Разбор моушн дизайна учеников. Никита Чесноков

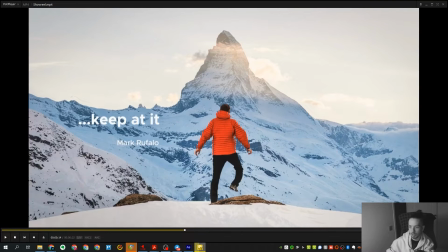18:49 но это шоурил чтобы вы понимали это шоурил на основе домашних работ судя
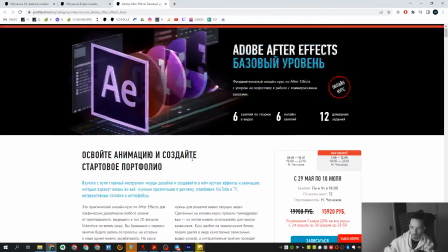18:55 по всему по крайней мере вот эти вот все то есть у нас есть курсы after effect базовый и
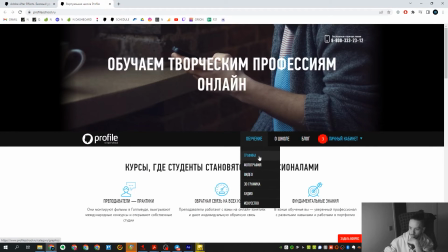19:01 следующий его уровень администратор ссылками поможет следующий
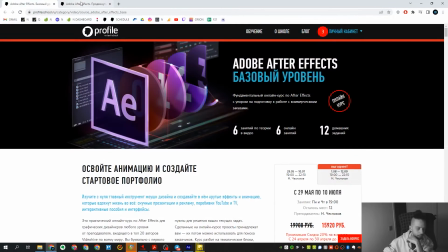19:07 уровень это after effect продвинутый соответственно вот эти работы которые мы видим шоурили которые мы видим
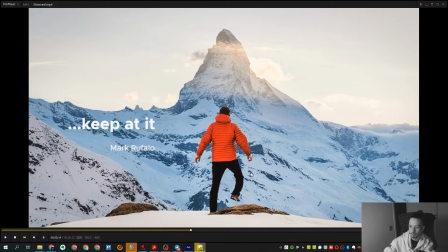19:13 шоурили это по сути вот по крайней мере 14 год мы посмотрели это по сути домашние работы с этих курсов то есть вот это делают как раз таки студенты давайте заново начнем
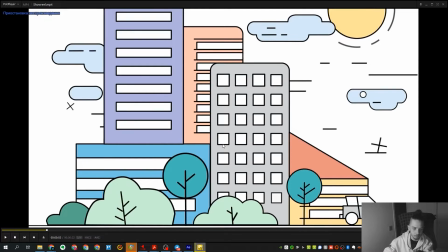19:22 пока мы видим вот эта работа это с after effects базовый с курса after effect базовый вот
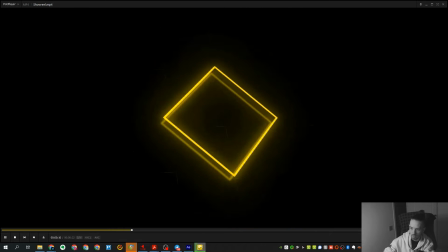19:32 это какие-то свои уже работы вот эта работа с after effects продвинутый
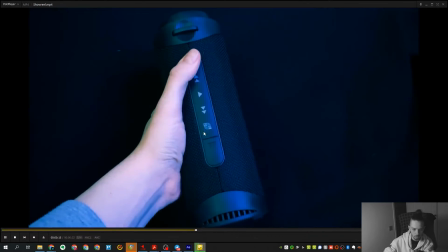19:36 это тоже оттуда это тоже оттуда вот
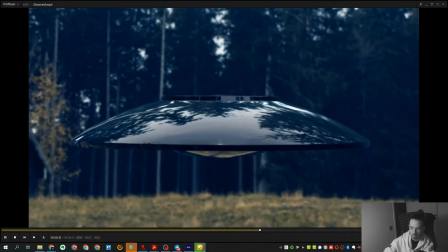19:42 это соснов уфу икса судя по всему
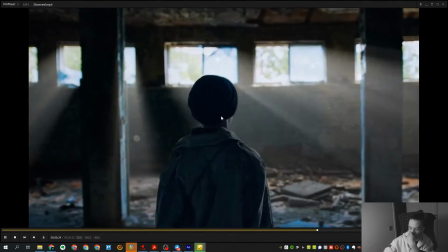19:46 вот вам администратор ссылками помогали даже
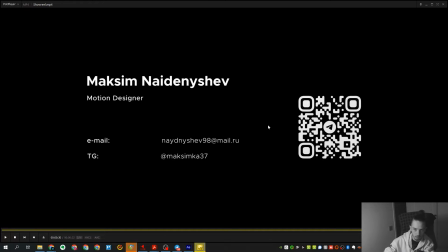19:55 коркод прикрепил вот Ну, кстати, если надо, кому вот, пожалуйста, контакты, напоминайте.
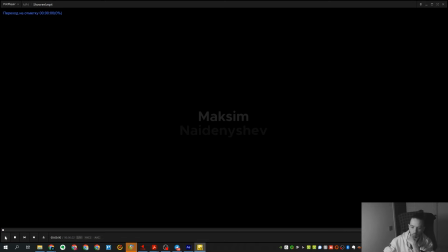20:01 Что про шаурил в целом? Ну, шаурил оценивать как таковой довольно сложно, потому что шаурил это такая сборная солянка из работ. Ну, давайте пойдем просто попробуем по работам в целом, по сценам.
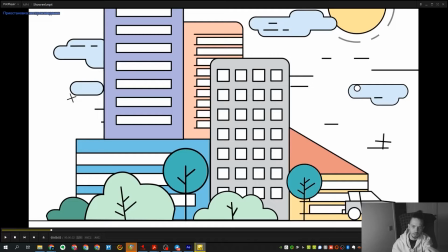20:18 Первая сцена. Это стандартная работа с After Effects базовой, прям с теми же самыми исходниками.
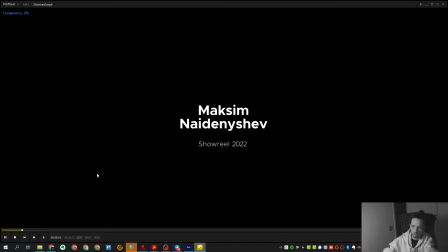20:24 Здесь очень хорошо добавил камеру, то есть, обратите внимание, здесь у нас анимация вся такая, двигающаяся.
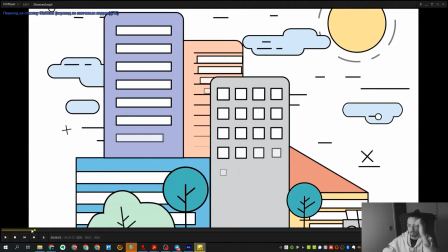20:32 Очень хороший прием, который он здесь использовал, заключается в том, что мы видим с вами сцену.
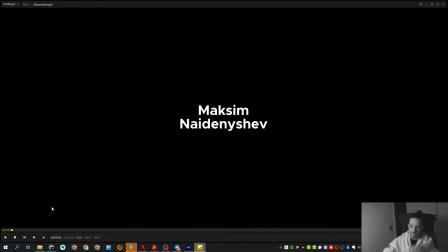20:37 Изначально там в домашке нужно появлять сцену прямо, условно говоря, с самого начала, то есть прямо с белого экрана.
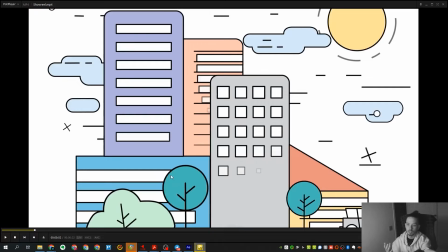20:45 Здесь мы видим на первом кадре уже почти готовую сцену и просто конец анимации появления объекта.
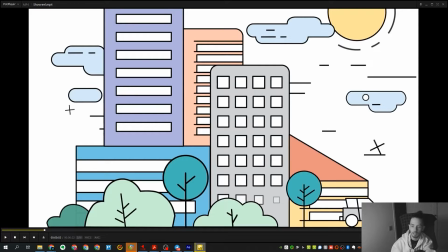20:53 Это довольно старый и довольно распространенный прием, который в целом здесь неплохо, он просто добавляет динамичности в ролик.
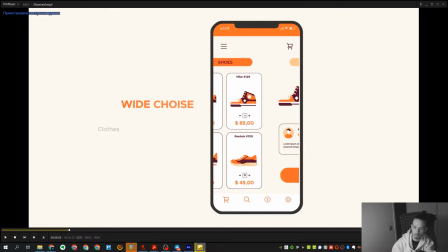21:01 По работе в целом все неплохо, мне вот это больше нравится, здесь анимированные шейпы, это АЕ-продвинутый корпорат, насколько я понимаю.
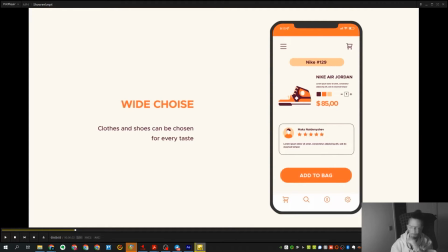21:11 Здесь довольно неплохо по цветам, проблема знаете в чем, в том что я это уже видел все. Это второй раз довольно сложно оценивать. Но в целом здесь, смотрите, очень неплохой интерфейс у нас есть внутри телефона.
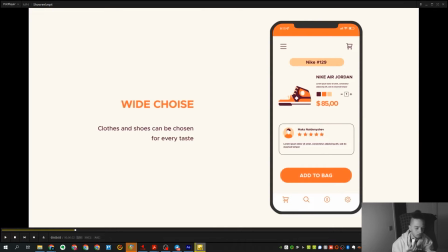21:26 Очень, в принципе, неплохая композиция, очень много свободного места в левой части экрана, что в целом делает нашу композицию более такую воздушную. Интерфейс неплохой.
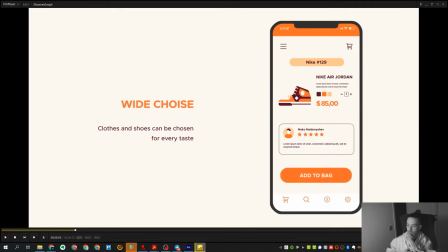21:39 Единственное, что вот когда вы делаете такие работы, то всегда очень сильно дешевит картинку. Это вот этот вот фотошоповский затычный Lorem Ipsum. Вот этот вот стандартный типа шаблонный текст, который в фотошопе по умолчанию появляется, вот эта вот штука,
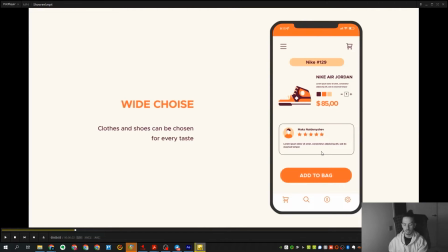21:58 я всегда всех отговариваю именно от нее, потому что это сразу выглядит как такая, знаете, некая шаблонизированность. А когда клиент смотрит работу, он всегда не особо хочет видеть эту шаблонизированность, ее нужно прятать от клиента.
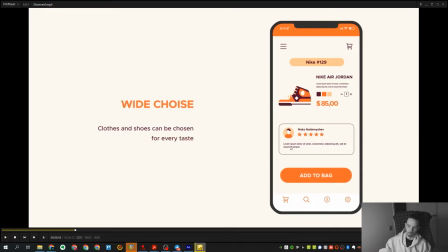22:14 И в данном случае, лично мне, это всегда бросается в глаза, вот этот вот, просто вот этот затычный текст, от которого я бы советовал всегда избавляться. Ну, несложно в гугле две строчки текста найти, если же сам напечатать ничего не можешь, и просто сюда вставить.
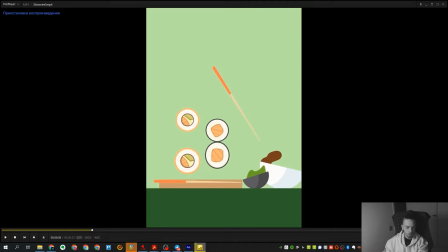22:31 Дальше.